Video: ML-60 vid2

Composition in filmmaking has many elements in common with composition in painting and still photography. Line, tone, color, texture, shadow. Although cinematography is unique in that the composition may change during the shot.
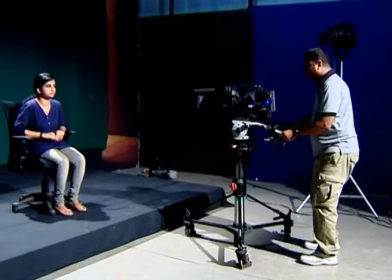During the shot, the camera may move, the lens may be adjusted,
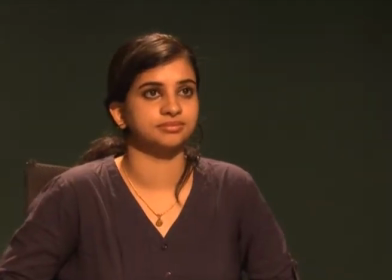the performers may move, all of which will change the composition of the shot. A performer, for example, might start in a medium shot, but then walk towards the camera, ending in a close-up. Lead room. If a character is looking frame left, then he should be placed frame right.
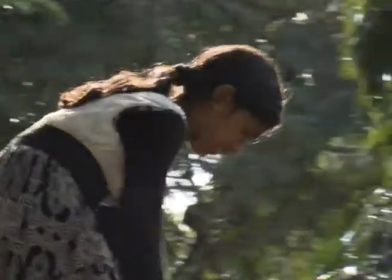This makes the framing comfortable because the subject is looking at the open space in front of him. This open space is called lead room or lead space. If the actors were frame left, looking frame left, then the empty space would be behind them. This doesn't feel right because they would be looking at the edge of the frame.
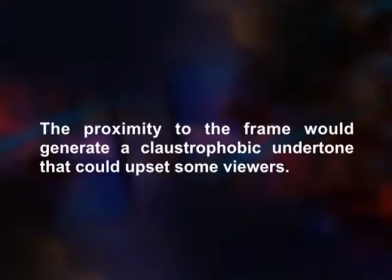The proximity to the frame would generate a claustrophobic undertone that could upset some viewers.
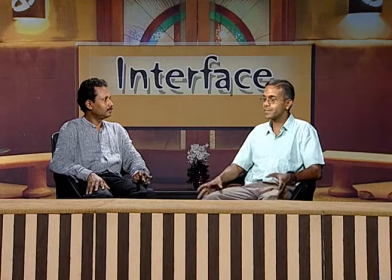Notice that when two shots of two actors in two different sides of the screen are intercut together,
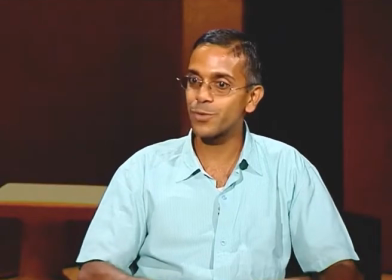the audience surmises that the actors are looking to one another, regardless of where they are. Rule of thirds. Another basic composition principle is called rule of thirds. To follow it, one must imagine the frame with two vertical lines and two horizontal lines.
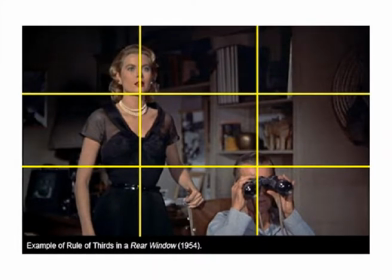as to create 3 vertical sections of the same dimensions and 3 vertical sections also of the same size.
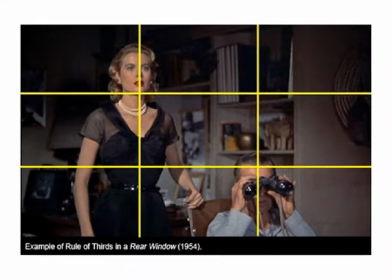The result is something like this in the figure. The rule of thirds is a technique of dividing the frame up into a 3 by 3 grid, splitting your frame into 9 boxes. Our natural impulse is to put our subject dead center, but a centered subject will look like they are caught in a spotlight, and by dropping them in the center of the frame, it gives them nowhere to go.
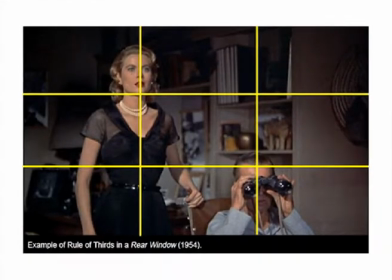Instead, by positioning your action in any of the 4 vertices where those 9 boxes meet,
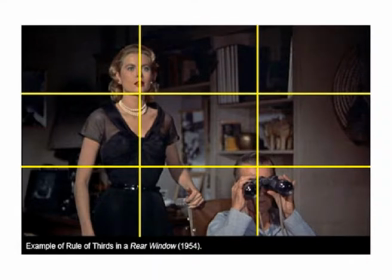you can create a balance in your composition that feels more natural. For example, a side view of a person driving a car. On the top left vertex is the driver's head and shoulder, which follows their arm down to the lower right vertex to the steering wheel. This creates a nicely balanced frame of the driver on the top left and the wheel on the lower right.
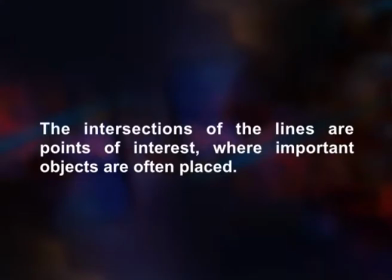The intersections of the lines are points of interest, where important objects are often placed. These points of interest are comfortable to the eye. Thus, the middle portion of the frame are kept empty or clear.
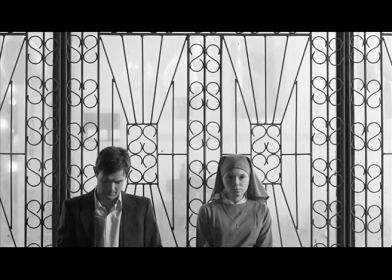Static composition. Compositions with the majority of lines being horizontal or vertical are called static composition.
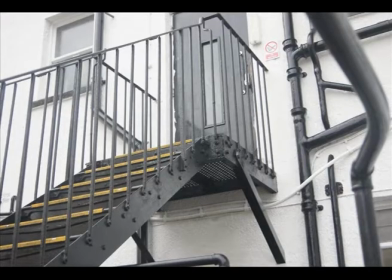Dynamic composition. When a composition has many diagonal lines, it is called dynamic composition. The dynamism or excitement comes from the fact that the diagonals are somewhat unsettling.